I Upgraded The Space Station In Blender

So we all know that NASA does some really high-quality renders, like these 3D renders from the moon or these ones of satellites. But for the last like 60 years, they haven't made anything new. I mean, why are there no space battles and giant space stations yet?
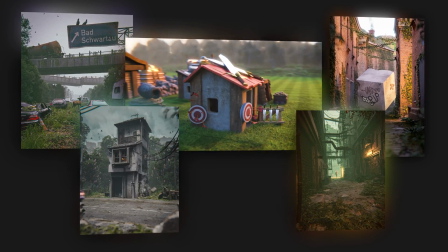0:14 That's lame, NASA. And then I remembered that I'm a 3D artist, so why don't I upgrade some of NASA's stuff? And maybe I can inspire some of the VFX artists at NASA. I took inspiration from these photos, I mean 3D renders, and started by making the Earth.
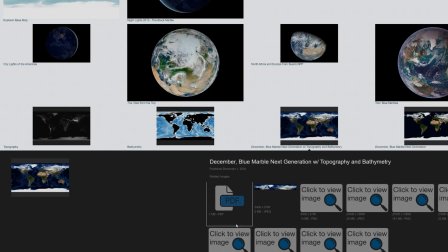0:27 I can't believe they actually published the textures they use for their own CGI on the internet for everyone to download.
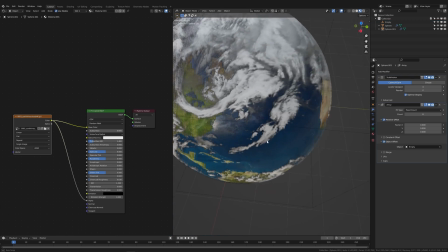0:33 Anyway, I put the textures on a sphere and made some clouds with a cloud texture. And then I added a blue atmosphere.
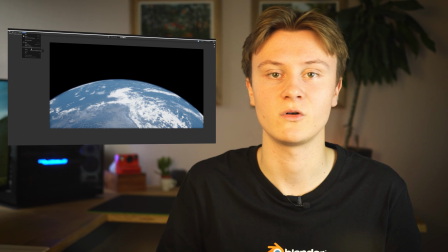0:40 That's the Earth. I don't know why God took 7 days, but we'll save the image for later. Then I started blocking out the space station.
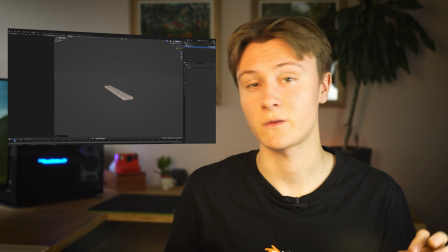0:46 I imagined a gigantic station with tiny ships flying all over the place.
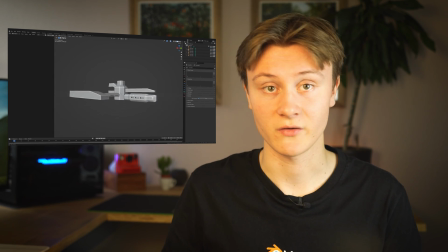0:50 Once I had the basic shape sketched out, which was definitely not final, I started modeling some details.
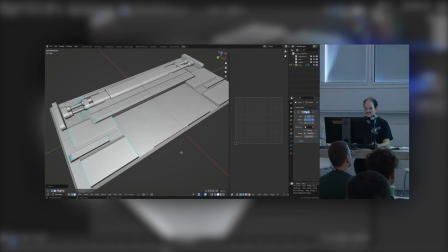0:56 At this point I have to credit Lino Thomas who showed this technique in his one hour of Gribble talk at BlenderCon.
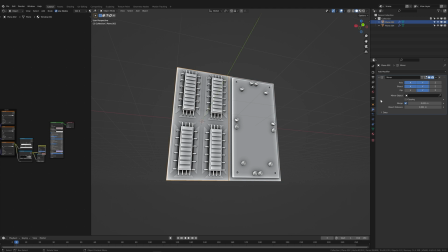1:03 Now I had these two panels that I was able to switch out with different ones just by adjusting the flip coordinates in the mirror modifier.
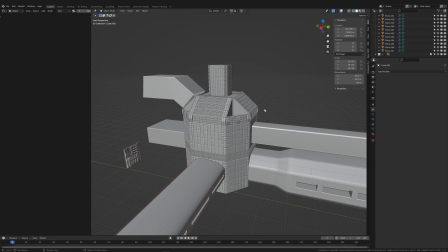1:10 Next I just placed the panels all over the space station. I covered the arm and the thing on the side.
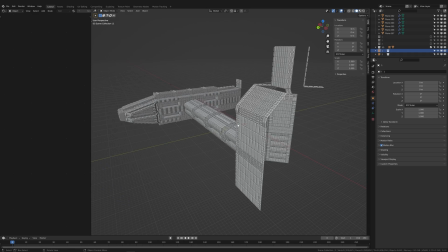1:16 I only created detail on the side that faces the camera to keep the scene relatively low poly.
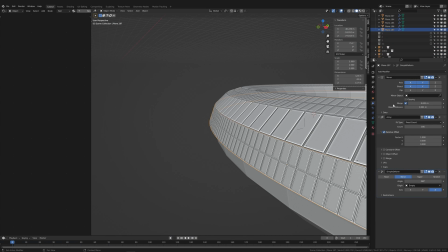1:21 Then I changed the shape of the station a little bit. I removed the other arms and added a ring, which I covered in panels as well.
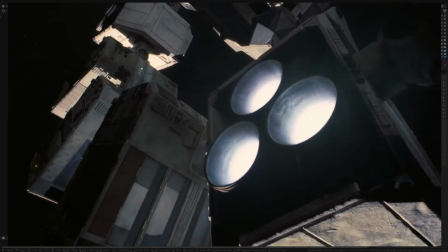1:28 I duplicated the ring and made it spin, like in Interstellar, where they simulate gravity.
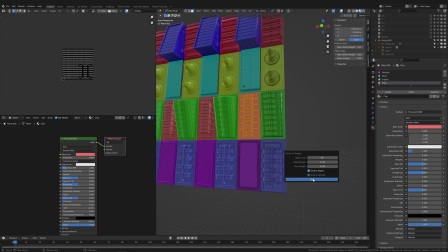1:33 And I also copied the arm to the other side. Now we need textures. I UV unwrapped the panels and imported them to Substance Painter.
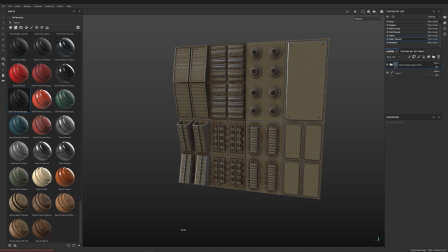1:41 I applied this green painted steel material and jumped back into Blender. Lighting in space is a little tricky because usually shadows are pitch black, because there is nothing to scatter or reflect the light into the shadows.
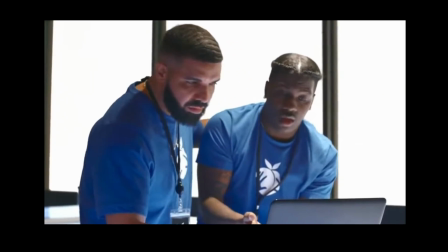1:53 But in Earth's orbit, there is usually an Earth to reflect the sun. So the shadows become blue.
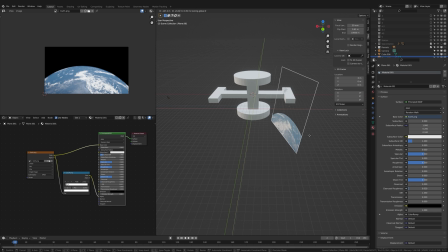2:01 So in Blender, I just added a very strong sunlight,
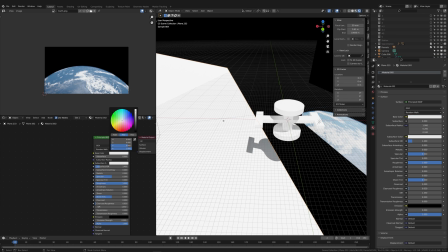2:04 imported the image of Earth that I created earlier, and put a blue plane behind the camera to get some nice blue shadows.
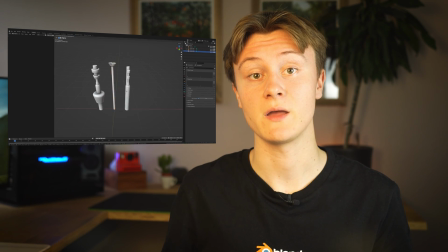2:11 The surface of the ship still needed some more details, so I modeled some antennas, some guns, and this box.
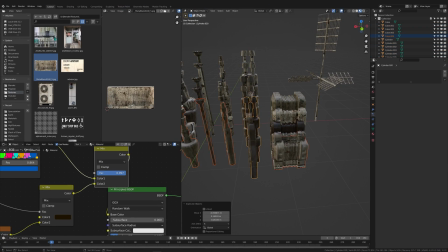2:17 I made a material that changes color every time the object is being copied to avoid repetition.
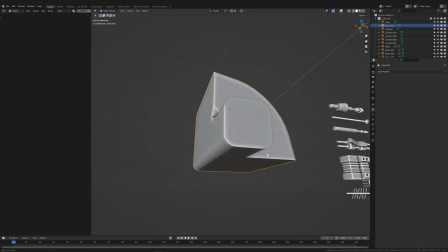2:23 And then I scattered them all over the station. Next I modeled the tiny ships I talked about in the beginning of the video and made a space highway.
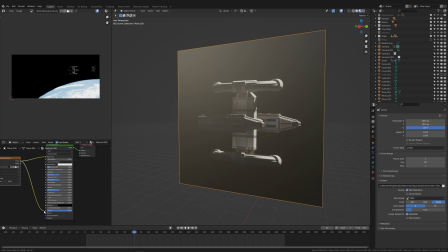2:31 I thought it would be pretty cool if there were several space stations in the distance. So I placed two images of the space station into the background. Next I added some small stuff, made a camera animation, changed a few settings and added some glare and lens distortion in the compositor. Then I rendered the scene. It took like 10 hours for a 260 frame animation. The last but most important step was color grading in After Effects. And that's basically it. Subscribe to my channel if you want to see more of this.
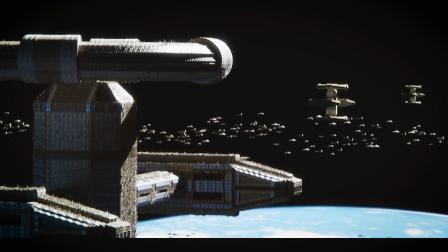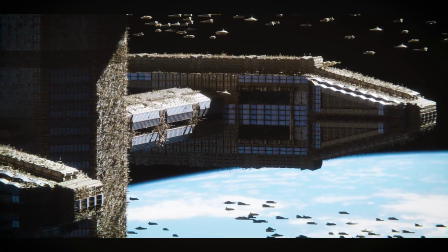Alright guys, if you enjoyed this video, leave a like and subscribe to my channel. And if you want to download the scene files and all of the assets I created, you can join my Patreon.